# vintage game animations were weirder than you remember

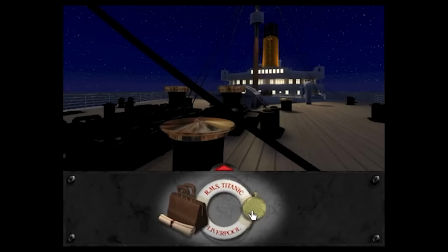Released in 1996, an innovative point-and-click adventure game took players on a thrilling journey aboard the ill-fated RMS Titanic.
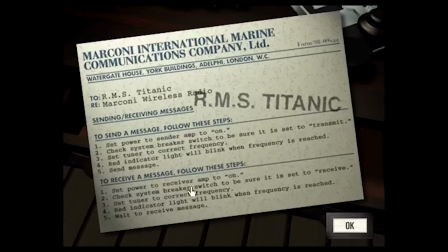Developed by Cyberflix and published by GTE Entertainment, the game was known for its rich storytelling,
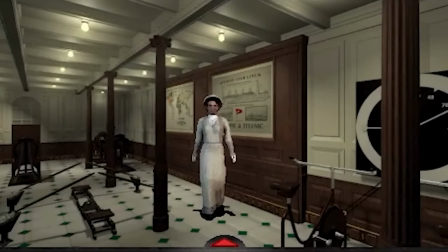historical accuracy, and notably, its unique facial animation techniques.
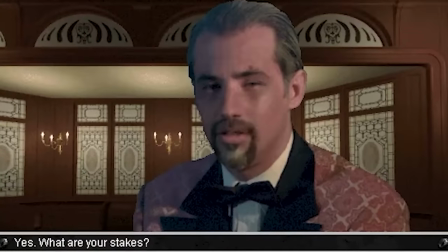At first glance, the peculiar, animatronic-like facial animations can be quite unsettling,
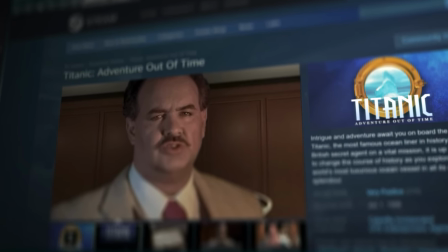with their uncanny valley appearance and unusual movements.
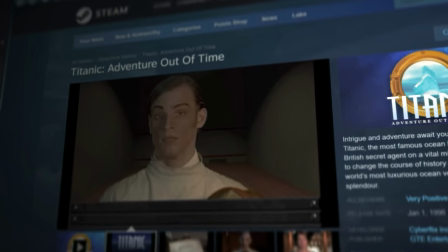However, beneath this eerie exterior lies a groundbreaking and inventive approach to creating realistic facial animation.
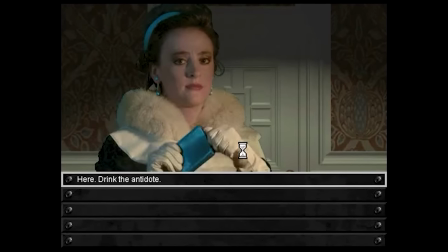So get a load of this. To try and create realistic looking characters,
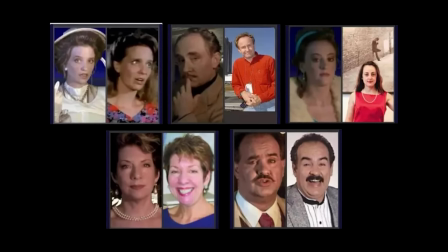developers utilized photographs of actors from a local theater group, animating them with eye expressions and mouth movements.
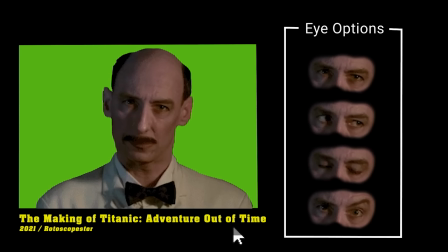Rather than creating images for all of the facial expressions, they separately animated different parts of the face and body.
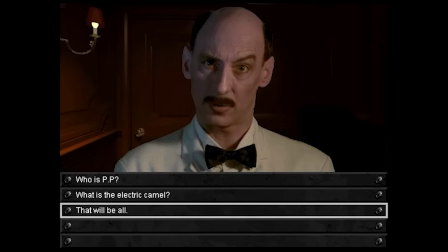Animators had a selection of pre-made eyes, mouths, and head positions, allowing them a lot of creative freedom when creating the final animation.
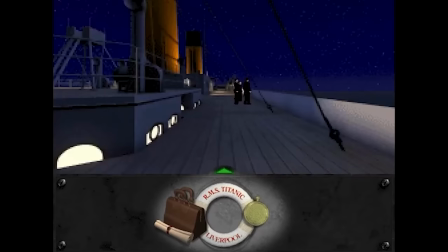Different actors were responsible for physical acting, voicing, and animating, resulting in the final performance.
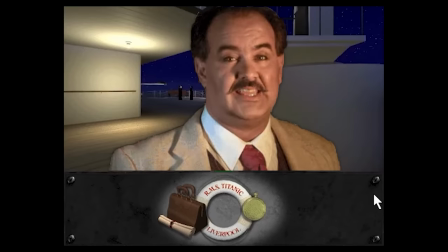The uncanny valley animation style and awkward delivery, in my opinion, made these characters really, really memorable, and it's still a very creative solution.
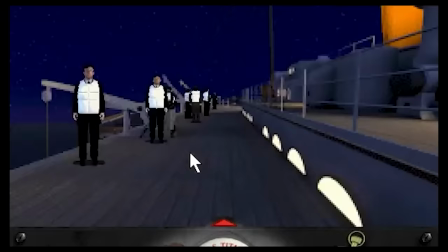These one-of-a-kind solutions, characteristic of the 90s, has aged relatively well for a game that's now a quarter of a century year old.
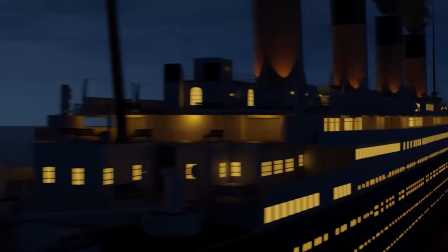Titanic Adventure Out of Time had a lasting influence on the adventure game genre and animation techniques in the gaming industry.
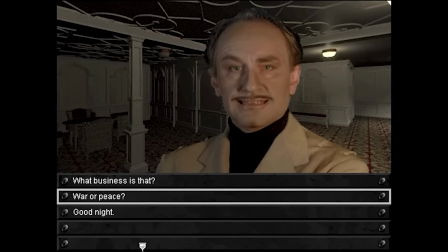Its innovative use of facial animation demonstrated the potential for combining live-action performances with computer-generated imagery,
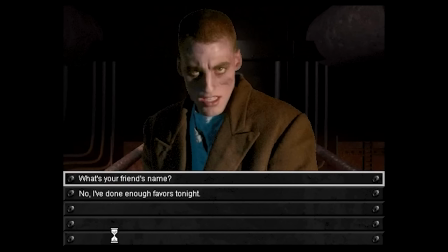paving the way for future advancements in the field. In the years that followed, game developers continued to explore and expand upon these techniques.
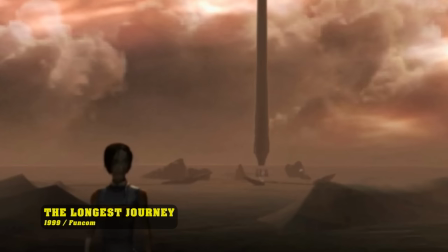For instance, the groundbreaking adventure game The Longest Journey utilized detailed pre-rendered backgrounds and expressive character animations.
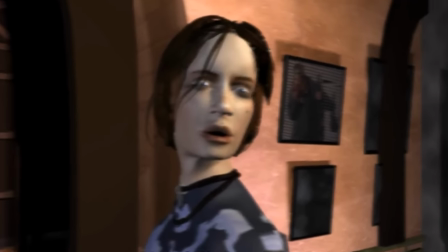As technology advanced,
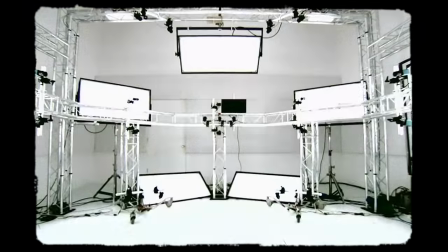developers began incorporating more sophisticated methods like motion capture to create increasingly lifelight and expressive characters, as seen in games such as L.A.
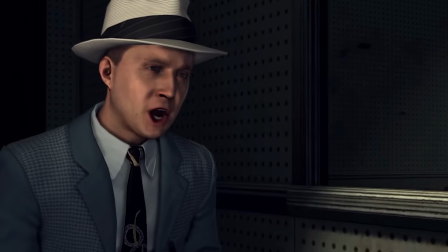Noir, which famously used advanced facial motion capture technology for its groundbreaking interrogation sequences.
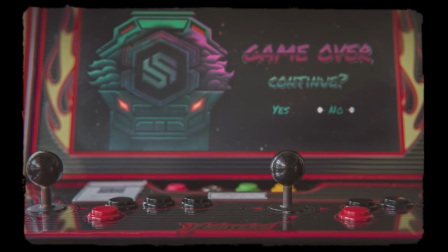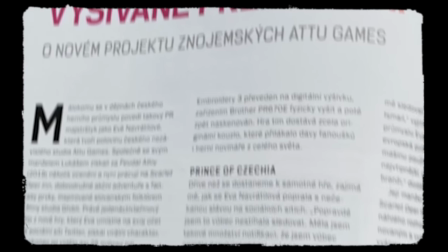So let's get back to the embroidered characters in Scarlet Deer Inn. Now, here's the secret sauce.
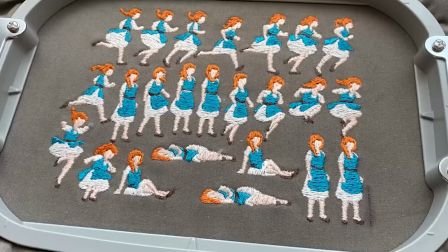Each character animation frame starts as a physical embroidery created on a machine.
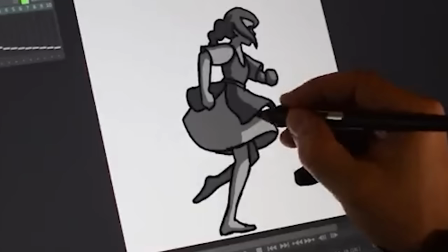I assumed you guessed that much. But the animation process begins with the drawing of characters.
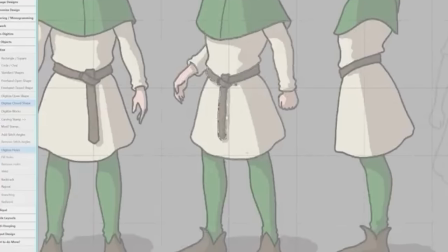Once the drawings are complete, they are digitized using Hatch Embroidery 3 software,
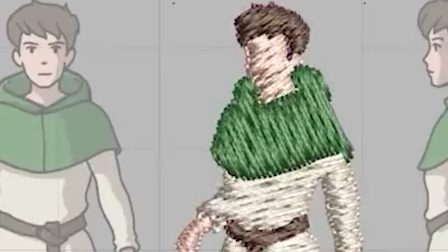which converts the hand-drawn images into a format that an embroidery machine can understand.
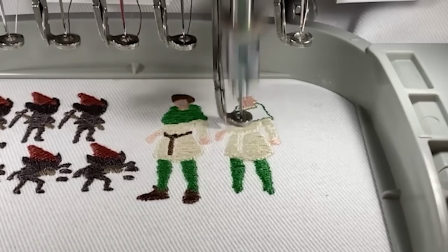After digitizing the drawings, the embroidery machine stitches the characters onto fabric.
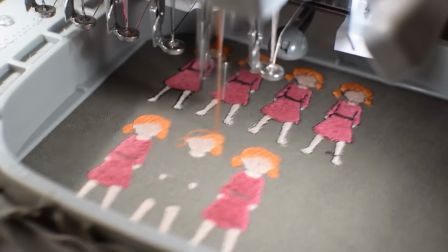Each animation frame is embroidered separately, producing physical embroidered character images.
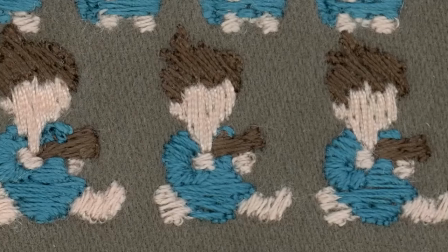These embroidered frames are then scanned onto the computer. Once the embroidered frames have been scanned, they are then cropped to remove any access, background, or fabric.
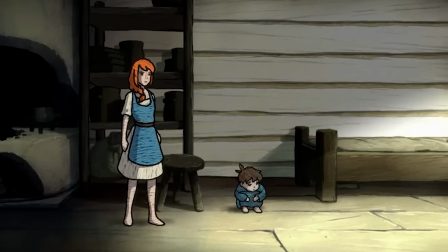The developers then digitally add black defining lines and shadows to enhance the appearance of the characters and make them blend seamlessly into the game's digital world,
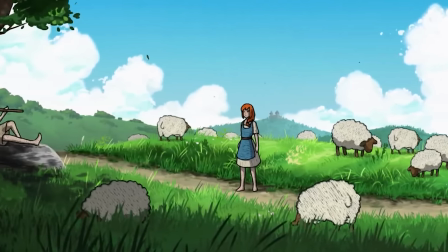resulting in charming, unique characters that give the game a very, very unique visual style.
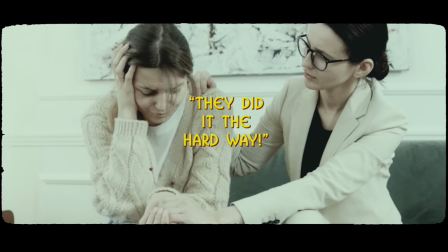But why would they do it this way? Isn't it too hard, you might ask? Indeed, the process may seem laborious.
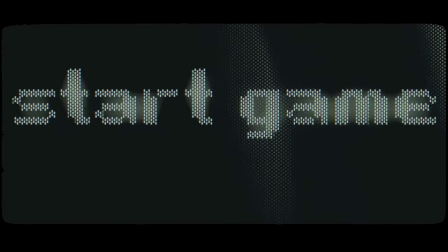But in my opinion, it's essential to remember that passion has always been a driving force for game developers.
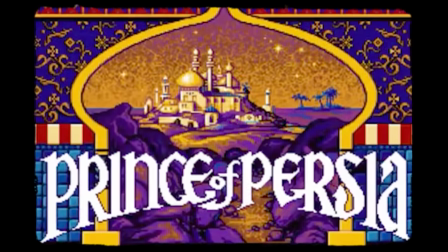Many, many groundbreaking titles like Mortal Kombat, Prince of Persia, and Titanic Adventure Out of Time were created by dedicated teams or individuals
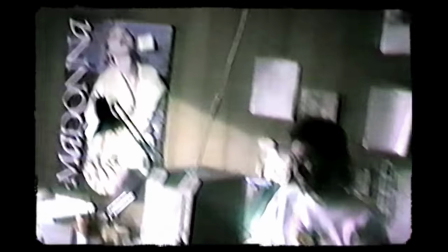who truly cared about their games and aspired to push the boundaries of technology.
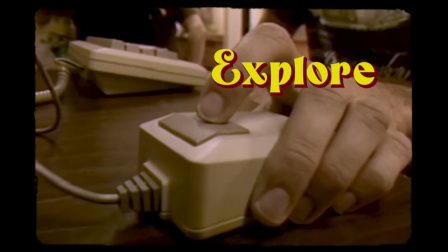These creators were driven to innovate, explore new methods, and take risks to bring their visions to life.
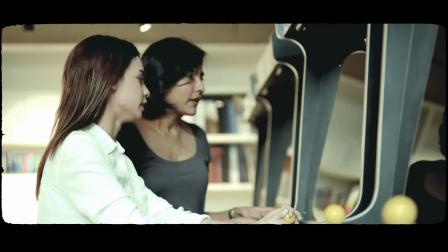Their passion helped them overcome technical limitations and craft memorable experiences that have truly stood the test of time.
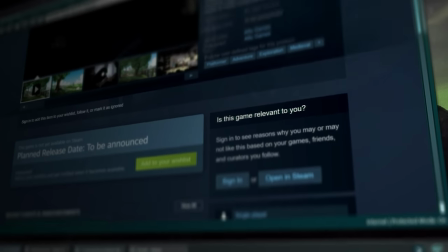I mean, I'm here talking about them today, almost a quarter century later. In the case of Scarlet Deer Inn, the developers have chosen an unconventional approach to animation,
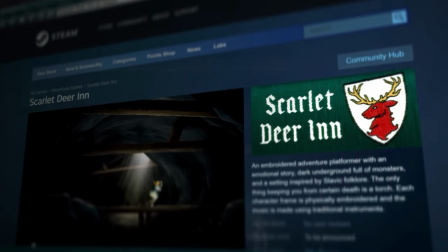fueled by their love for the craft and a desire to create something truly unique.